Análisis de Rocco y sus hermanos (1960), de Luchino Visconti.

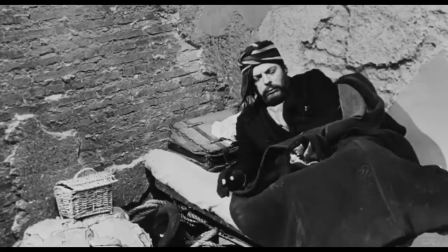15s
Los años 60 representan una década gloriosa para el cine italiano.
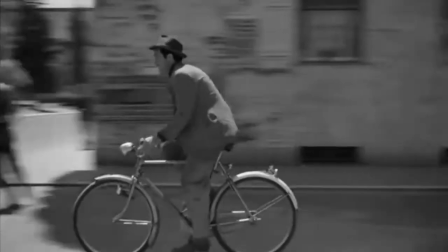18s
Tal vez sea el resultado madurativo de una región que ha parido una vasta generación de realizadores que revolucionaron las formas y los contenidos narrativos,
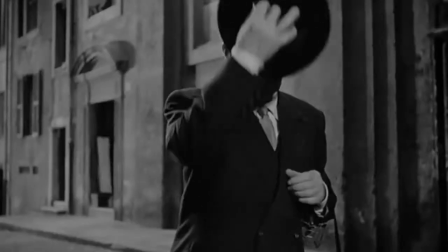27s
como es el caso del período neorrealista.
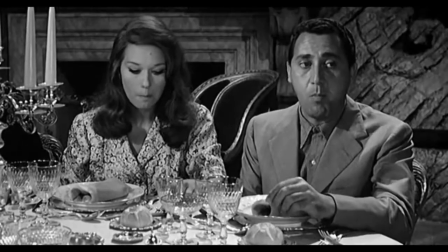29s
En la década del 60 se consolida un tipo de comedia único y original derivado de la comedia del arte, la comedia a la italiana.
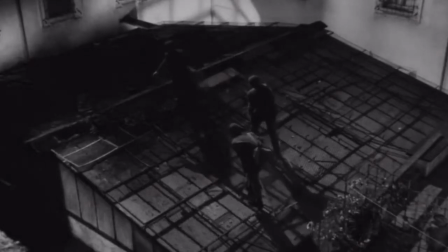36s
Un género que ya se venía cocinando unos pocos años atrás, asentando sus bases con películas como I soliti ignoti de
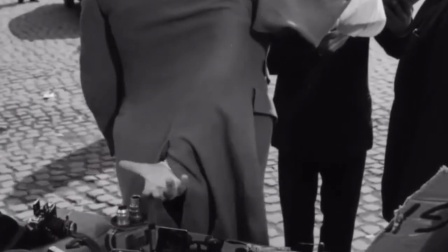43s
1958, titulada en España como Rufufú y en Latinoamérica como Los desconocidos de siempre.
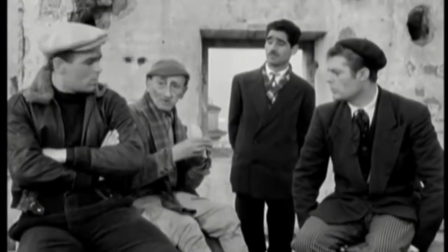48s
La obra dirigida por Mario Monicelli y marcada con la pluma del mismo director en compañía
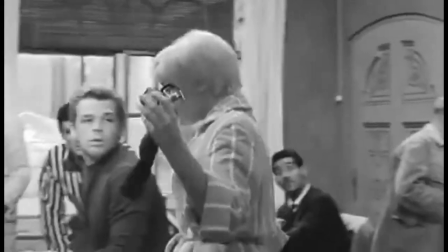53s
de Suso Cecchi d'Amico y la infalible dupla Aje y Scarpelli cuenta con un reparto prodigioso.
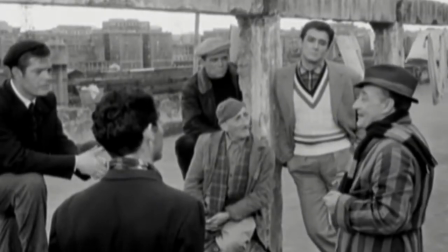58s
Marcello Mastroianni, Vittorio Gassman, el icónico comediante Totò,
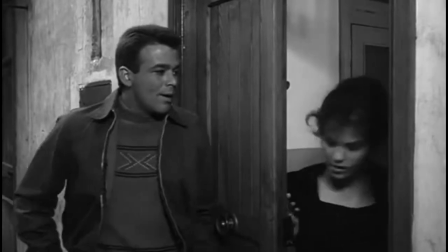62s
Renato Salvatori y una jovencísima Claudia Cardinale que había hecho su reciente debut cinematográfico en Goa.
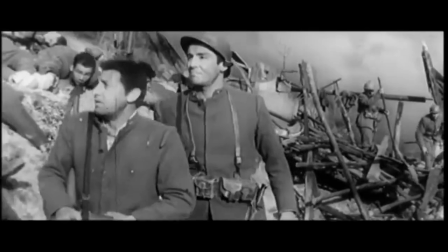68s
Al año siguiente, Mario Monicelli vuelve al ruedo con esa proeza del género en surgimiento llamada La Gran Guerra, con música de Nino Rota.
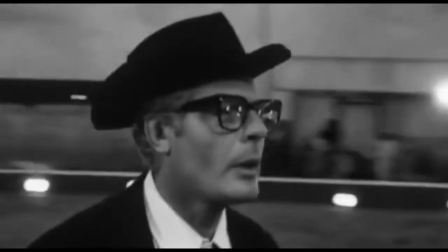75s
A lo largo de los 60 aparecieron piezas colosales de la cinematografía italiana,
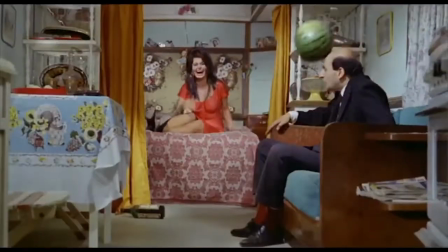80s
como Una vita difficile en el 61, Boccaccio 70 y Salvatore Giuliano en el 62.
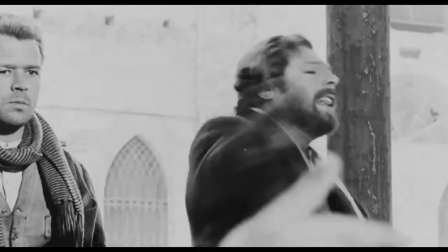85s
Solo en el 63 se estrenaron I compagni, I mostri, 8 y medio y El gato pardo.
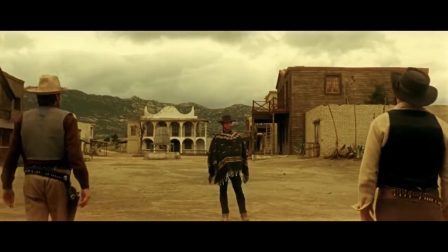91s
En los 60 también surgieron los spaghetti western coproducidos y comandados por Sergio Leone, la trilogía del dólar y Érase una vez en el oeste.
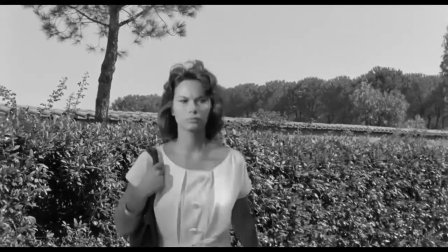99s
Puntualmente en 1960 se estrenaron La aventura, la primera trilogía de La incomunicación de Antonioni,
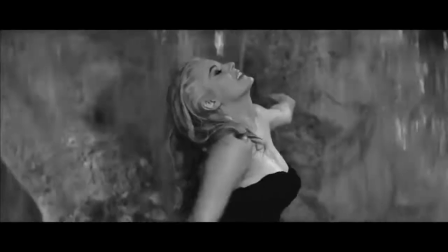105s
La chochara de De Sica, más conocida como Dos mujeres, La dolce vita de Fellini y Rocco y sus hermanos de Luchino Visconti,
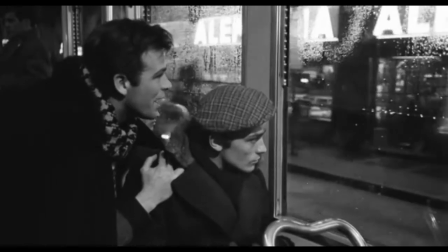112s
el Stanley Kubrick italiano, por no decir al revés, que Kubrick es el Visconti norteamericano.
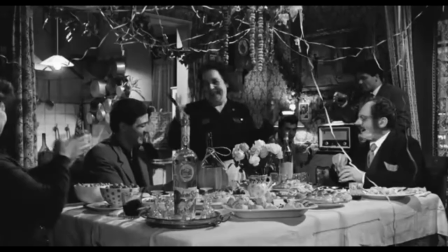117s
Los comparo por su aspiración de grandeza que ambos comparten, esa perfección estilística,
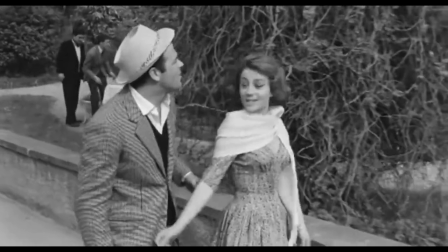122s
la facilidad para crear obras cumbres definitivas como pueden ser Barry Lyndon o Il gatto pardo.
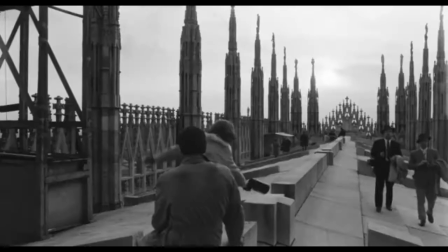127s
Rocco y sus hermanos, Rocco e i suoi fratelli, peca de esa grandilocuencia, ese tamaño descomunal.
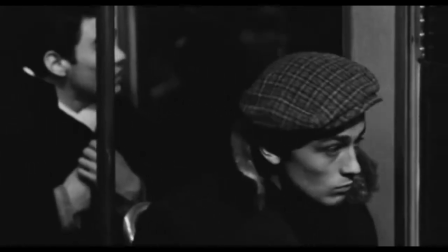133s
3 horas de duración y un sinfín de elementos para observar.
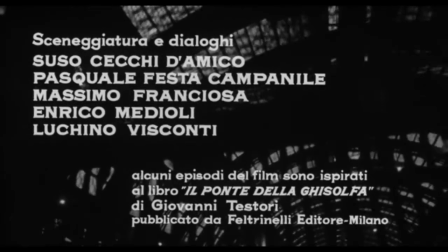136s
Como lo acusan los títulos del comienzo, algunos episodios del film están inspirados en el libro Il ponte della Ghisolfa, de Giovanni Testori.
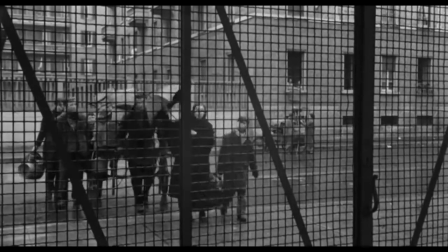144s
El guión está elaborado por 5 personas, cuya lista encabeza Suso Cecchi d'Amico,
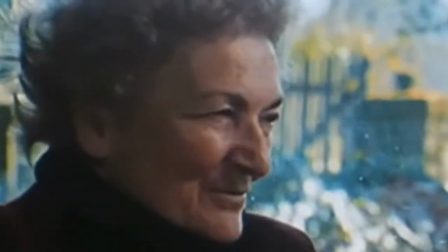149s
la reina de Cinecittà, una de las plumas más notorias de la era dorada del cine italiano.
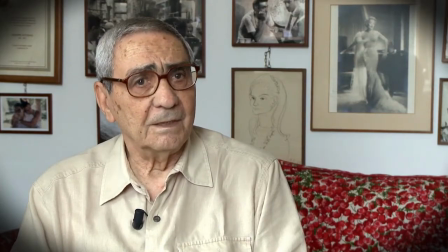153s
La fotografía es de Giuseppe Rotunno, quien también cooperó en la restauración de la cinta,
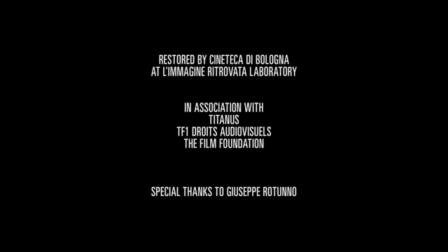158s
lo que ha hecho posible que hoy se pueda apreciar en 4K gracias a la Cinemateca de Bolonia y también a la Fundación de Martin Scorsese.
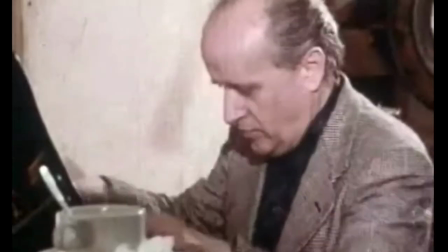165s
La música está compuesta por el gigante Nino Rota, también compositor de las partituras de las más importantes películas de Fellini,
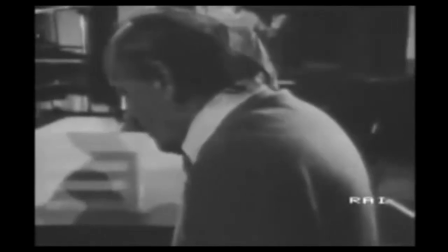172s
como La Strada, 8 y medio, La Dolce Vita, y de las primeras 2 entregas del Padrino,
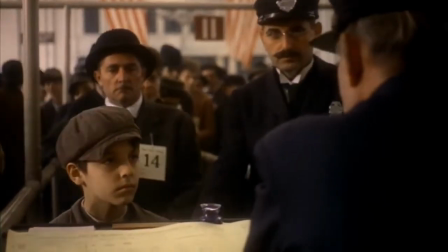176s
trilogía que se emparenta bastante con Rocco y sus hermanos,
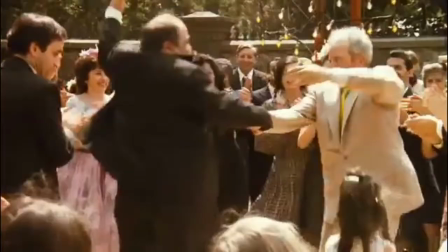179s
por mostrar el seguimiento de la descomposición de una familia en torno a un concepto de lealtad y unidad forzada o impuesta culturalmente bajo el pretexto de la misma sangre. Ya la primera imagen de la película está cargada de contenido emotivo y narrativo.
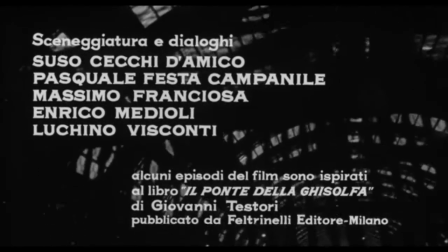193s
La cámara asciende, como asomándose para ver, al tiempo que hace un paneo vertical descendente para acomodarse a la llegada de un tren,
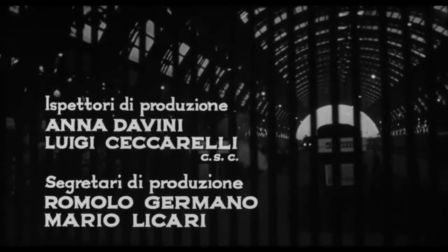199s
todo el plano hecho tras unos barrotes, como dando a entender la dificultad del ingreso a la ciudad,
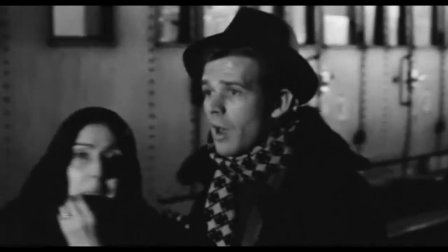204s
una ciudad cerrada que no espera a los foráneos con los brazos abiertos. Esta imagen, la de mostrar a la familia Parondi, compuesta por la madre Rosaria y sus 5 hijos,
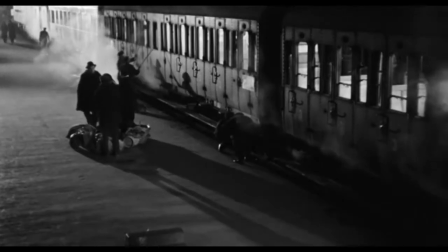212s
los protagonistas de la historia, tras las rejas, como cerrándole o haciéndole difícil el acceso a una vida más próspera,
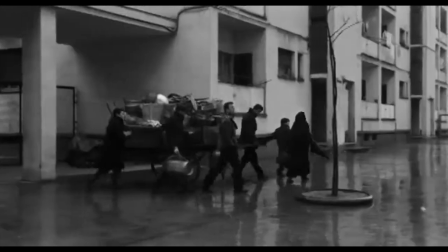218s
se repite cuando van a lo que será su primera vivienda. Cuando cruzan el complejo habitacional, esos bloques de cemento suburbanos,
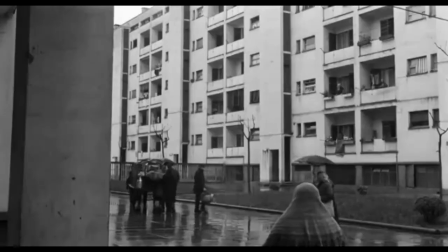225s
2 señoras hacen unos comentarios discriminatorios ilustrando el desprecio que siente la gente del norte por la del sur a tal punto de considerarlos no solo de otro país,
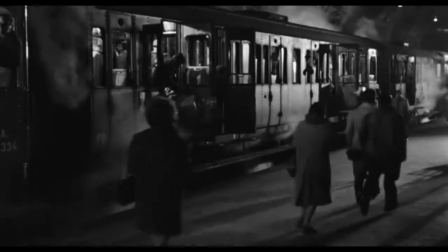234s
sino de otro continente. Visconti ha dicho que decidió filmar en blanco y negro porque era así como veían a la ciudad los que llegaban con el desarraigo de sus tierras a cuesta.
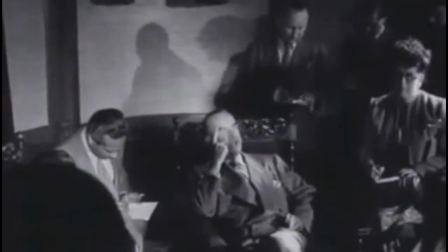242s
El título está inspirado en la tetralogía que Thomas Mann escribió a lo largo de 20 años y agrupó bajo el nombre de José y sus hermanos.
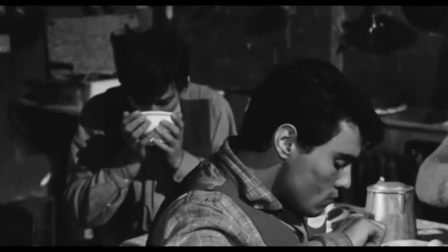250s
Parangón que no solo hace referencia al título sino también al contenido, ya que en la extensa obra de Mann existe un favoritismo por José,
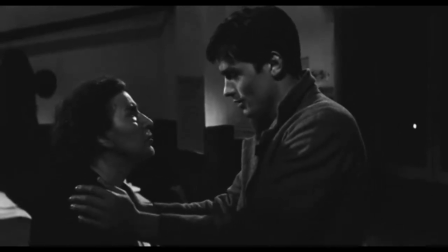256s
quien se presenta como el más ejemplar de los hijos de Jacob y caen sobre él los celos y la traición de sus hermanos,
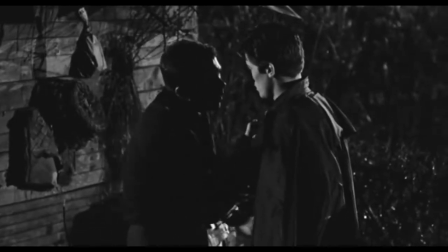262s
creando una ruptura familiar.